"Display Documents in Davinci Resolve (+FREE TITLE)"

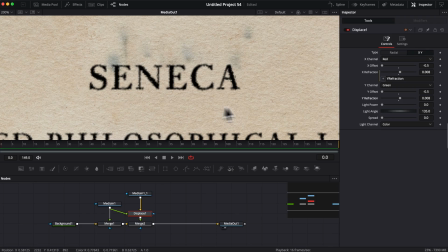[4:04]
Now we're gonna zoom out because as much as it is nice to see the text affected like this, it's easier to realize how much deformation we need to apply when we're seeing the text from afar.
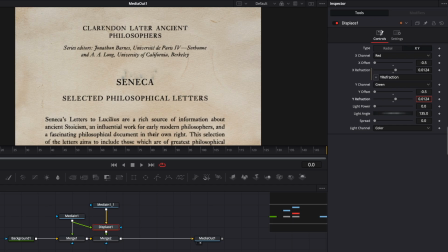[4:15]
So now you can just adjust it to make the effect feel less or more pronounced. The effect of the displacement is gonna be affected greatly by the texture that you're feeding into the text, so you might need more or less refraction. In my case, 0.008 seems to be pretty good.
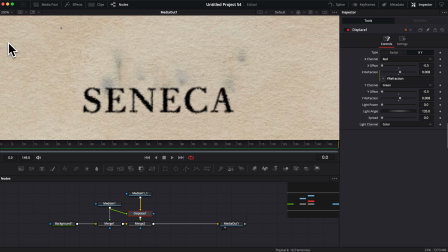[4:32]
It's still fairly subtle, and I like the look of it right now, both when I zoom in and when I zoom out.
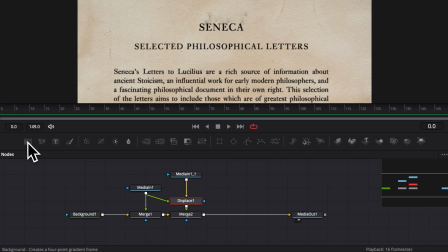[4:38]
Now I'm gonna create a frame all around my text. To do that, I'm gonna bring a new background node, and I'm gonna link that background here to the merge tool.
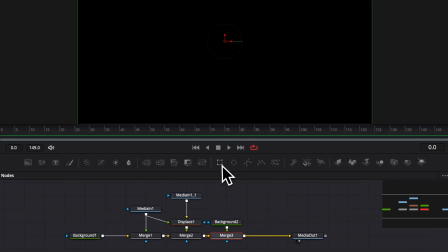[4:47]
As you can see, it's obstructing right now the entire frame. So I'm gonna take a rectangular mask and I'm gonna link that to the background.
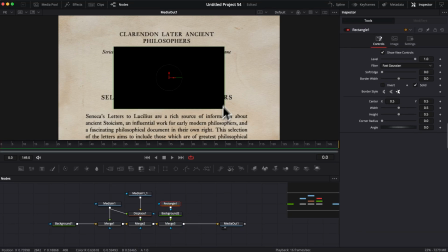[4:55]
And now it's masking here a rectangle, but we want to invert that. So here I'm going to select invert, and that's creating some sort of a vignette.
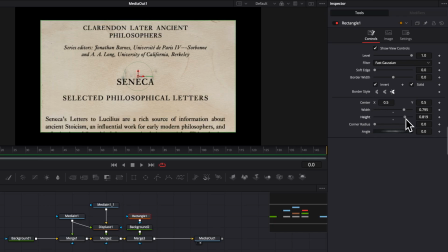[5:04]
So we can adjust now the width, the height, to just cover up whatever we want here on the frame.
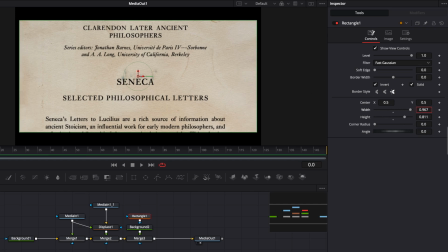[5:11]
In our case, we're just going to go quite all the way up to just really have only a slight edge.
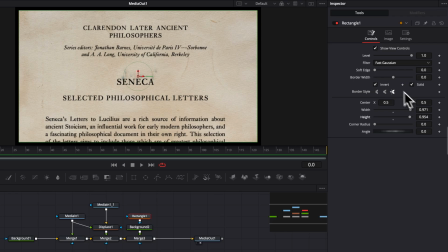[5:19]
So I'm going to leave that the same here for the height. And now I'm going to adjust the corner radius to have it being slightly rounded. It's already good like this, but I want to give a sense of depth and make it look a bit more interesting. So we're going to increase slightly the soft edge.
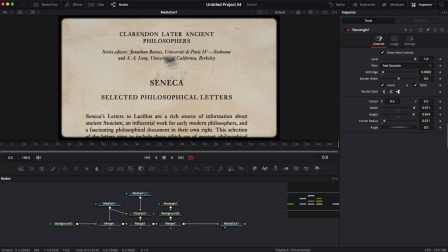[5:37]
That way, that's just going to give that edge a slight blur, and that's going to make it look slightly more pleasing, in my opinion.
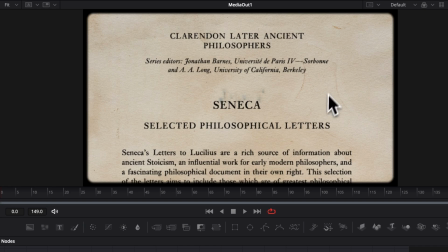[5:44]
Now for the last touch of the composition, we could add some film dust or film scratches.
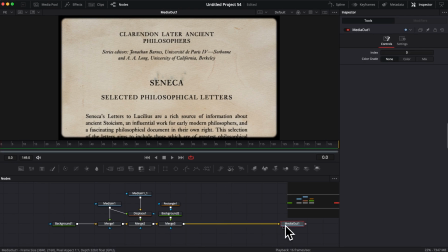[5:50]
So if you have the paid version of DaVinci Resolve, it's very easy.
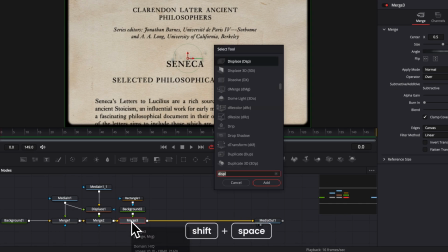[5:54]
You can here select your merge 3, hit shift space on your keyboard, and bring the film damage.
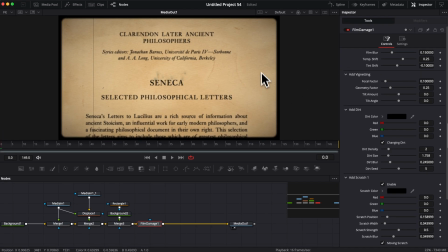[6:00]
And you have pretty much a pre-built-in effect that allows you to make it even more vintage with different color temperature, with different blur. There is really a lot you can do here. I tend to deactivate that scratch because I think it's a bit too much.
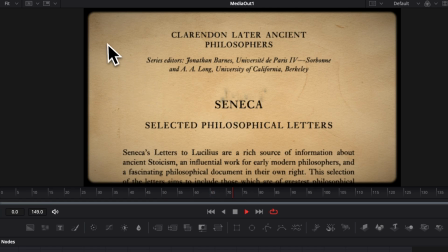[6:14]
But generally, already right now, you have something that looks really good with some dust being animated over the composition. And I think the general temperature shift really helped to tie everything together, to tie the old paper and the black. The black are a bit more yellow, and I think that really helps.
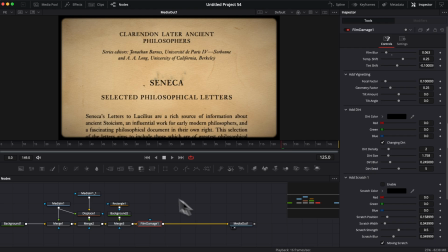[6:32]
Now, if you don't have the studio version, let me share with you a technique on how you can create that yourself from scratch.
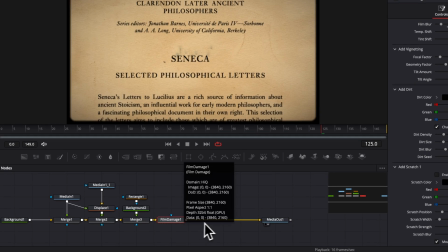[6:38]
Obviously, it's not going to be as convenient, but at least you can do it. So let me show you. For that, we're going to need to source some film dust overlay. You can just source that anywhere online.
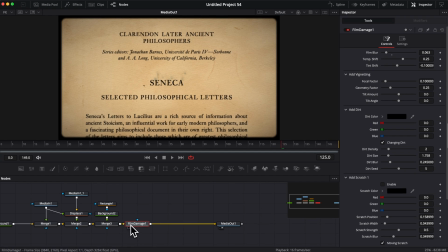[6:48]
Any static one that you find is good enough. Right now, for simplicity, I'm simply going to go back to Texture Lab.
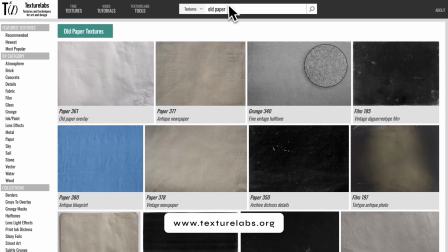[6:54]
So I'm going to go to Texture Lab, and I'm going to search for film dust.
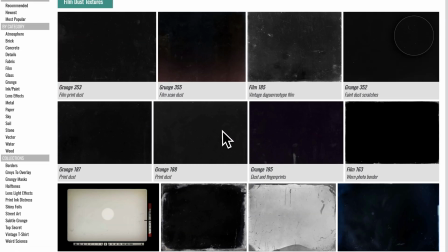[7:00]
Those are not necessarily going to be the best because they are not really made for that. It's mostly just texture stuff.
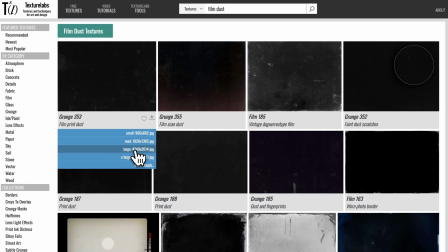[7:06]
But for example, this one I think is good enough. So I'm going to just download it. I'm going to then bring it here in my working area.
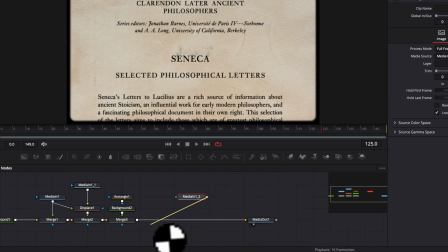[7:12]
And we can then just attach that to our merge 3.
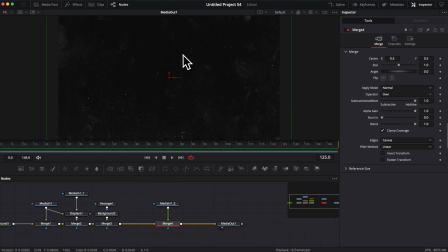[7:16]
Now, generally, when you have a dominance of black background and then small element in white, you would like to just apply it with screen. But in our case, it doesn't really work because then the speck of dust are being white.
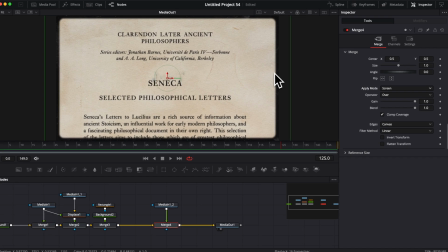[7:29]
So instead, what we're going to do is we're going to invert the color and use multiply.
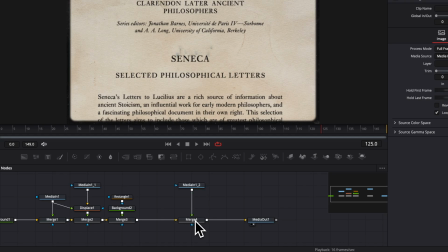[7:34]
So here, I'm just going to revert back to normal.
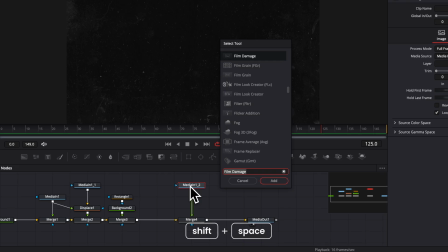[7:37]
And then here, select my media, hit shift space on my keyboard, and I'm going to search for invert, and we're going to bring that invert color.
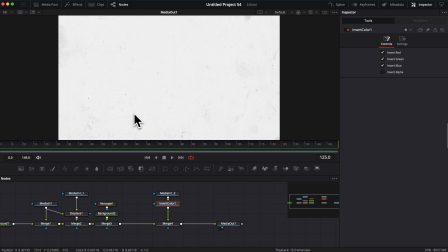[7:45]
Now, as you can see, it has basically inverted the black and the white in our image.
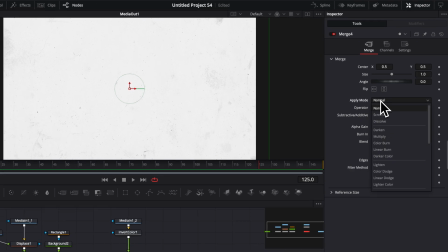[7:50]
So now when I go to the merge and I'm changing the apply mode from normal to multiply, now we see the speck of dust being black. So that's good.
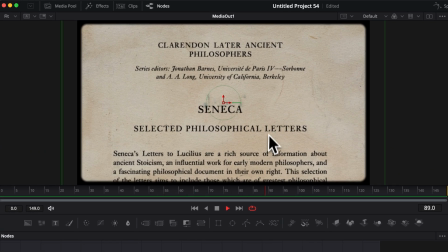[8:00]
We now have the dust overlay, but as you can see, it's not animated like it was with the film damage.
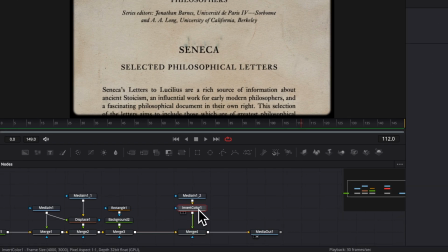[8:06]
To do that, we're going to need to use a technique that might seem complicated, but is actually pretty straightforward.